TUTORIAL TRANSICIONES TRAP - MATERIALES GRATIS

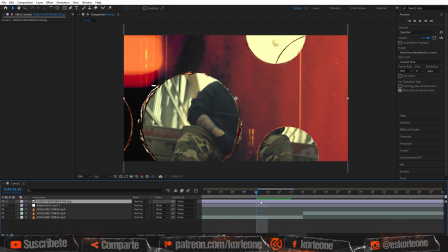515s
Y vamos a dividir esta capa, para eso vamos a presionar Control Shift D. Y luego eliminamos la capa que no vamos a utilizar, en este caso sería la del lado izquierdo. Para eso presionamos suprimir. Luego nos vamos a situar un par de fotogramas hacia adelante.
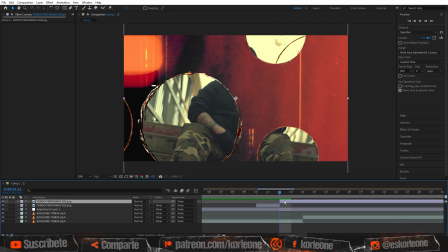531s
Y nuevamente vamos a presionar Control Shift D para dividir la capa y eliminamos nuevamente el excedente, esta vez del lado derecho. Debería quedarnos solo una fracción pequeña de la capa, ya que la idea es que cuando la línea de tiempo pase por encima de ese fragmento de capa, se vea solo un pestañazo de ese efecto.
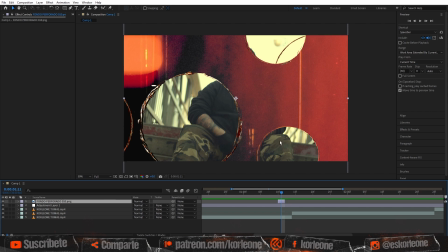550s
Lo siguiente que vamos a hacer será a duplicar este fragmento que acabamos de crear y para eso nos vamos hasta edición y presionamos en duplicar. También vamos a mover este fragmento exactamente a un lado del anterior para crear una especie de escalón y a este segundo fragmento le vamos a dar una dirección diferente,
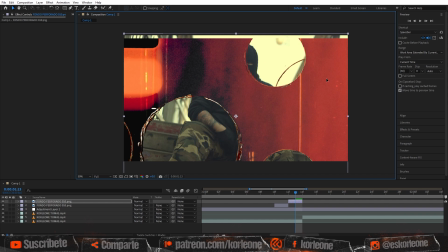568s
quizás lo podemos bajar o subir un poco para que se vea un poco diverso y no se vean todos los fotogramas iguales. Y también le vamos a aplicar un efecto invertido para que varíe en los colores.
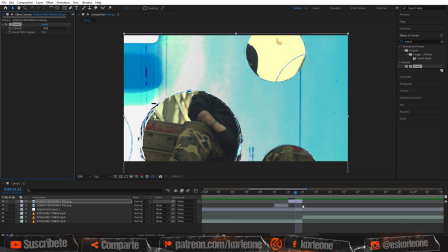582s
También voy a rodar un poco hacia atrás las capas, ya que quiero que la transición empiece un poco antes.
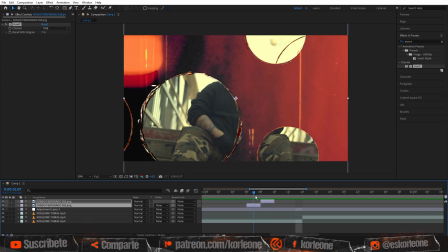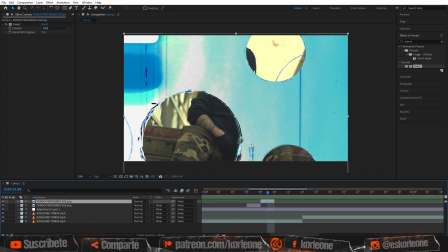597s
Y nuevamente vamos a duplicar la capa y vamos a repetir el mismo proceso del escalón. Esta vez vamos a eliminar el efecto invertido.
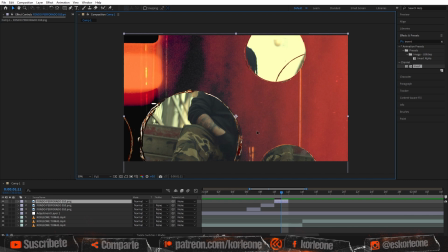610s
Y vamos a variar nuevamente la posición de esta capa también para que tenga otra variación. Acá, como ven, cuando la línea de tiempo pasa por encima de estas tres capas, hace un movimiento diferente en cada una de ellas. Lo siguiente que voy a traer hasta la composición será el primer círculo que vamos a aplicar.
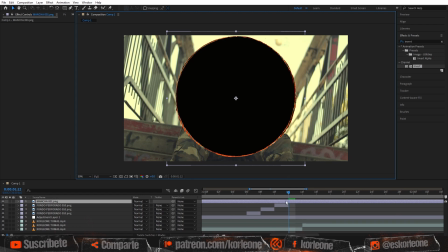634s
Acá vamos a repetir la operación, vamos a presionar Control Shift D para dividir la capa, eliminamos lo que no nos sirve, movemos un poco hacia adelante los fotogramas, volvemos a dividir y volvemos a eliminar el sobrante,
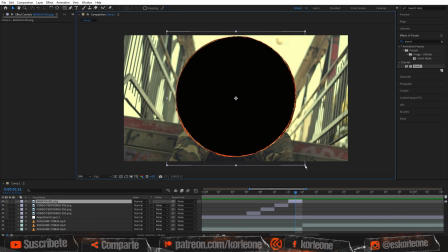647s
debería quedarnos también un fragmento pequeño, y presionando la tecla Shift vamos a bajarle el tamaño para que no se nos deforme el círculo.
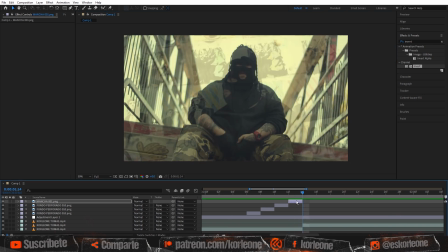655s
Podemos dejarlo exactamente en la mitad de la pantalla y vamos a duplicarlo para volver a ponerlo en el siguiente escalón y moverlo hacia una ubicación diferente.
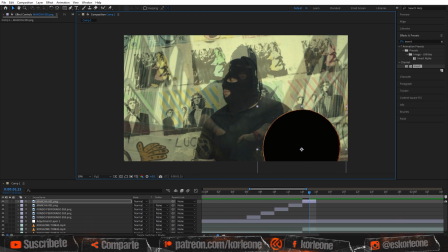667s
También, si quieren, le bajan el tamaño. Acá pueden ir variando estos elementos de acuerdo al aspecto que quieran darle a su transición.
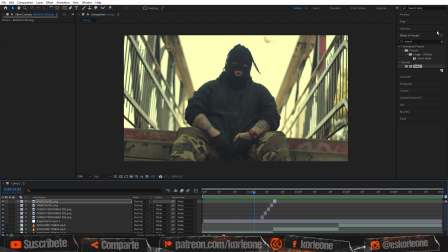678s
Acá, cuando reproducimos, podemos ver que ya se está empezando a ver ese efecto de flashazo cada vez que pasa la línea de tiempo por esos fragmentos que acabamos de colocar. La idea, como les dije, es colocar estos elementos entre un clip y otro para crear un efecto así de transición.
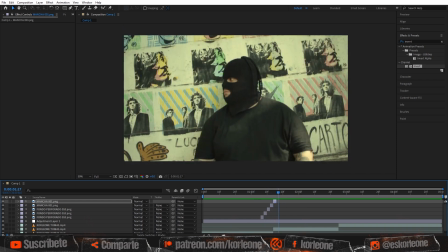695s
Otro elemento que vamos a agregar será el de estos círculos con pequeños fragmentos de película antigua. Acá simplemente repetimos la misma operación. Los situamos adelante de los fragmentos anteriores y procedemos a dividir nuevamente el clip.
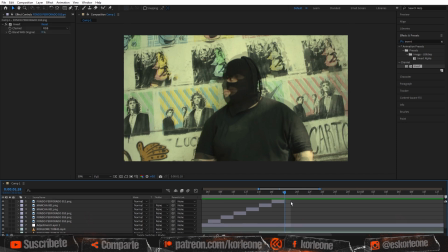711s
Movemos y con Control Shift D volvemos a cortar. Eliminamos el excedente justo como lo hicimos en las opciones anteriores. También vamos a duplicar esta capa y la vamos a rodar hacia el escalón siguiente. También movemos un poco la posición para variar.
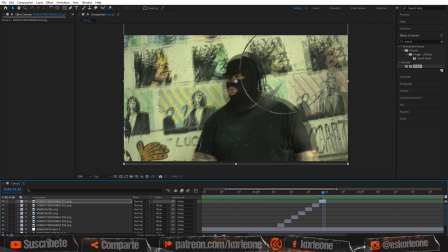731s
Y al reproducir debería verse de la siguiente manera.
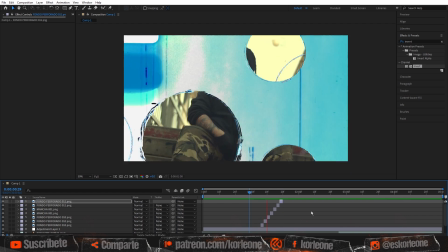736s
Ahí ven, cuando pasa la línea, pasa por encima de todos estos fragmentos y se va dando por sí sola la transición de los círculos y se va viendo bastante bien.
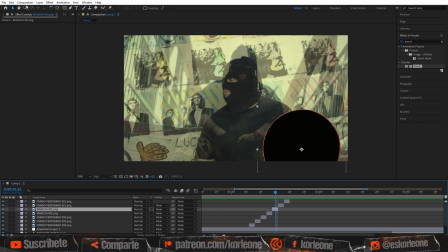746s
Otra cosa que voy a duplicar será el círculo que pusimos anteriormente, ya que quiero colocar uno de estos también en la parte de adelante.
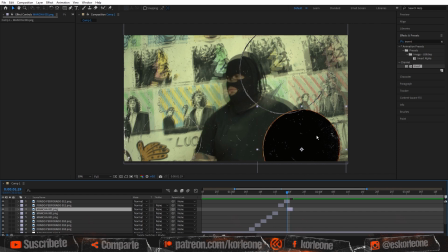757s
Quizás un poco montado con la capa anterior. Y debería verse así.